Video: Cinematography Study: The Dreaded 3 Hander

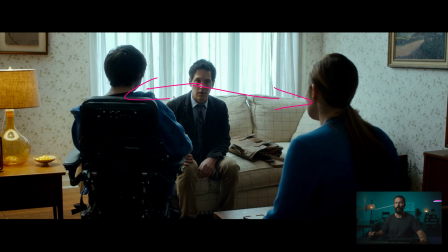(16:32)
And this can work in a close-up, or it can work in this, like a wider shot like this, right? And it's the most efficient coverage because you only really need this angle. You get this one closer in, and you have plenty of options for going this to this and this to this, right?
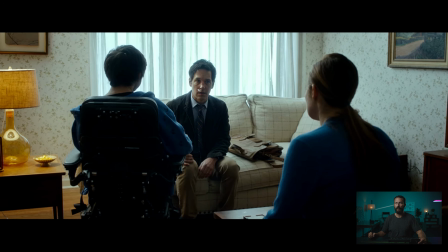(16:49)
The alternative is, if we're going to go like overs on each direction that the person is looking, we got to get a shot here looking this way, then we got to get a shot here looking this way, or here, sorry, here looking this way. So we're doubling our shots for every single size that we have to do, which gets really, really complicated.
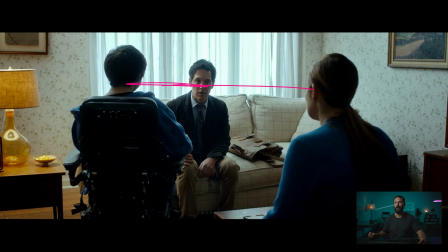(17:09)
And then normally what you do, if you're going to do the triangle like this, where our point person is here, and you're going to put them in the middle of the image, then have the 2 on the outside. When you come around to do the reverse, you are going to choose over the shoulder on, you know, the downstage side, right?
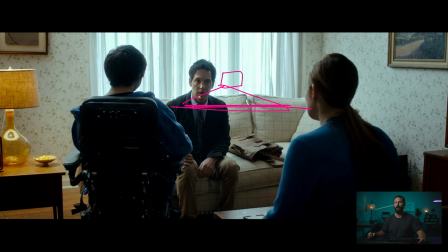(17:26)
You're going to choose over the shoulder, and you're going to play both of these in the frame, and only this shoulder in the frame, which I think they end up doing.
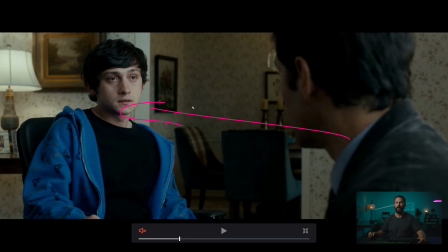(17:33)
I think it's the next shot. So you're not going to do this, right? This is a very labor-intensive way of covering.
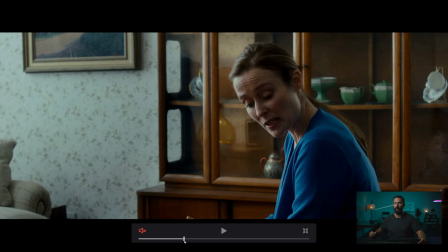(17:40)
You're going to do, not that one, this one. Not even.
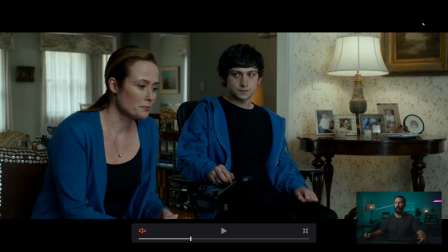(17:47)
Where is it? This one, right? But you're probably going to pepper the person's shoulder into the mix here. That's like your bare bones. What do we need to actually get this scene done? That's the easiest way to do it.
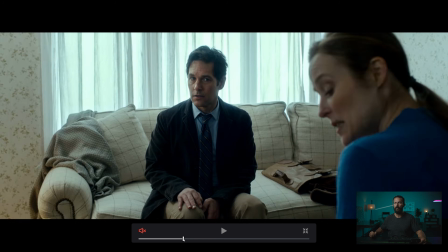(17:58)
Because you don't want to do, what you don't want to do is 3 of these triangles, right?
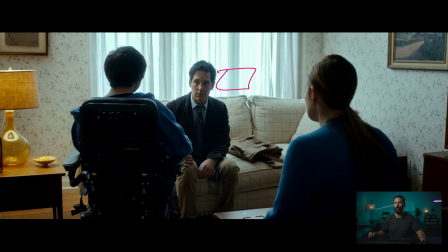(18:05)
Because that gets really, really boring. Normally what you would do is 1 triangle like this, where our man's in the center, and then the over to both of these 2.
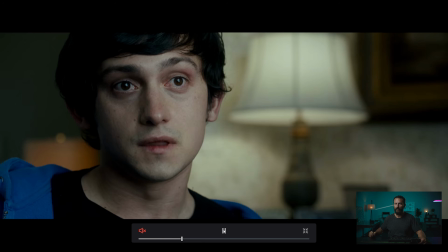(18:13)
But there's just so much back and forth here. It's like we've done this. Now, we got his super close-up, which he's the only one that has this real super close-up.
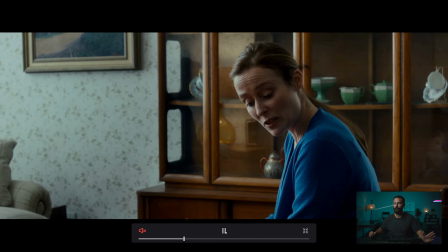(18:22)
Then we're back to the triangle shot. Brand new angle, right?
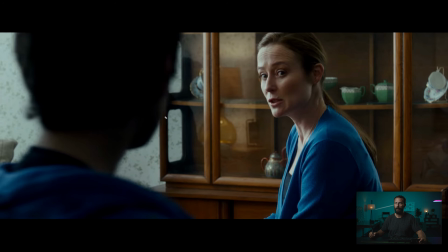(18:27)
Which this one looks good, right? Because now we're shooting that way that we originally talked about, shooting along the window, which makes it significantly easier to shape.
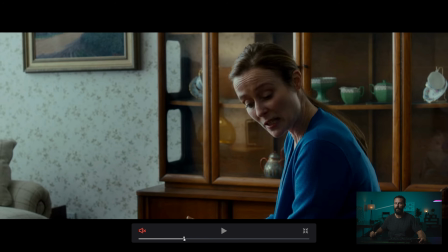(18:34)
Then we're in front, right? We go from behind, so like a French over, to in front.
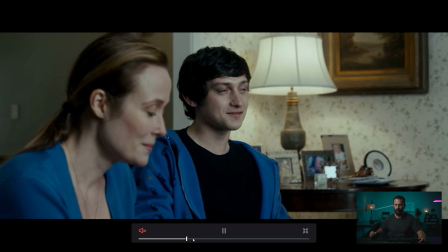(18:45)
And then we go back to him single,
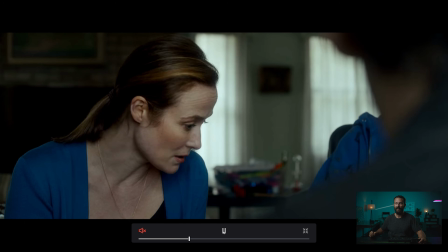(18:51)
then him single in a new single, and then the over. And then we're back out. Like, this is complicated.
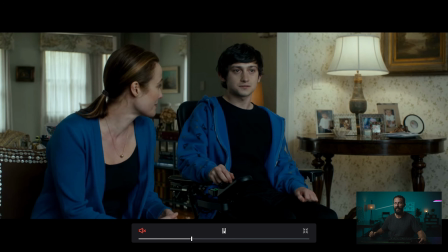(19:00)
Very, very crazy way to cover this scene because there's just so much into it.
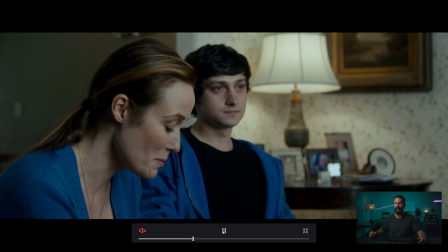(19:05)
And then back again. Back to that 2, which we've seen.
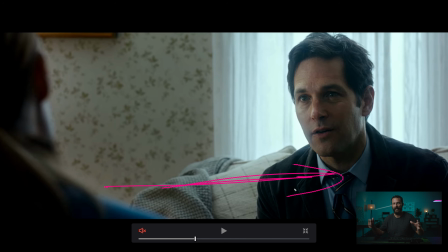(19:10)
Then the over the shoulder. Like, you see how easy the shots add up. As soon as you start figuring, oh, we just need 1 over. Well, then we need the matching 2. It's like doing alt lines on commercials. Oh, well, let's just try an alt line, the first shot of the day in the master wide.
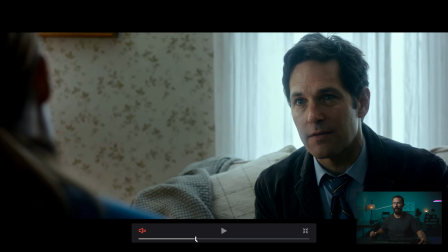(19:24)
And then for the next 7 hours, you are filming alt lines on scenes that were never supposed to have alt lines.
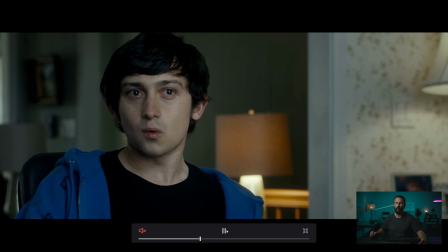(19:31)
And everybody wonders why you go 5 hours over.
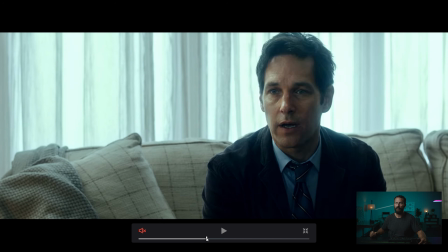(19:34)
So all this stems from, number 1, deciding, okay, we need overs, or we need to be inside the conversation, right?
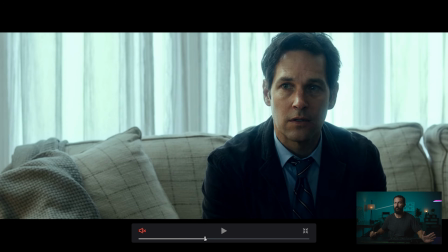(19:42)
We do all the options here. There's not really another way you could cover this scene that isn't in here.
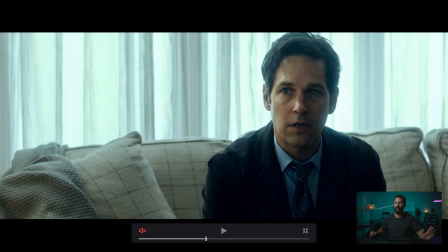(19:47)
We've done from the outside in, then we do, this is inside the conversation. Same as that one, that's inside the conversation.
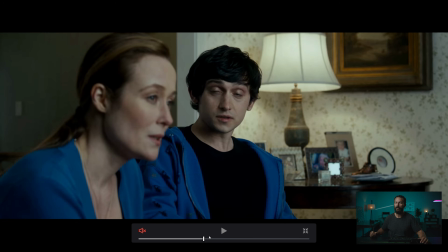(19:53)
But this is inside the conversation on a long lens too.
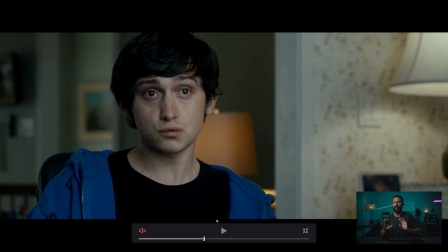(19:57)
Normally you'd see this, if you were in the Roger Deakins world, this would be like in the middle of the conversation, so in the middle of the triangle of people, but we'd be on like a 32 or 29. This is like we're in the middle of the conversation, but this is a 65, right?
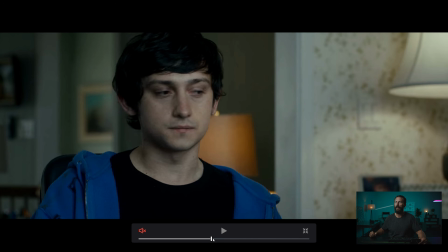(20:12)
So we're just really singling them out. Okay, so complicated scene, really hard to cover.
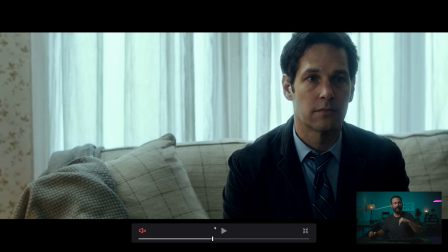(20:18)
And it's one of those ones where, oh, it reads in the script, like guy comes in, sits down, they have a little bit of back and forth. That one should be easy. Don't even have to give it much thought. And then you get there on the day and you see the wide, and then you see all the other shots, and they got to sit down. It's like, this is going to take forever. This is going to be a tricky one. All right, you see what I mean there.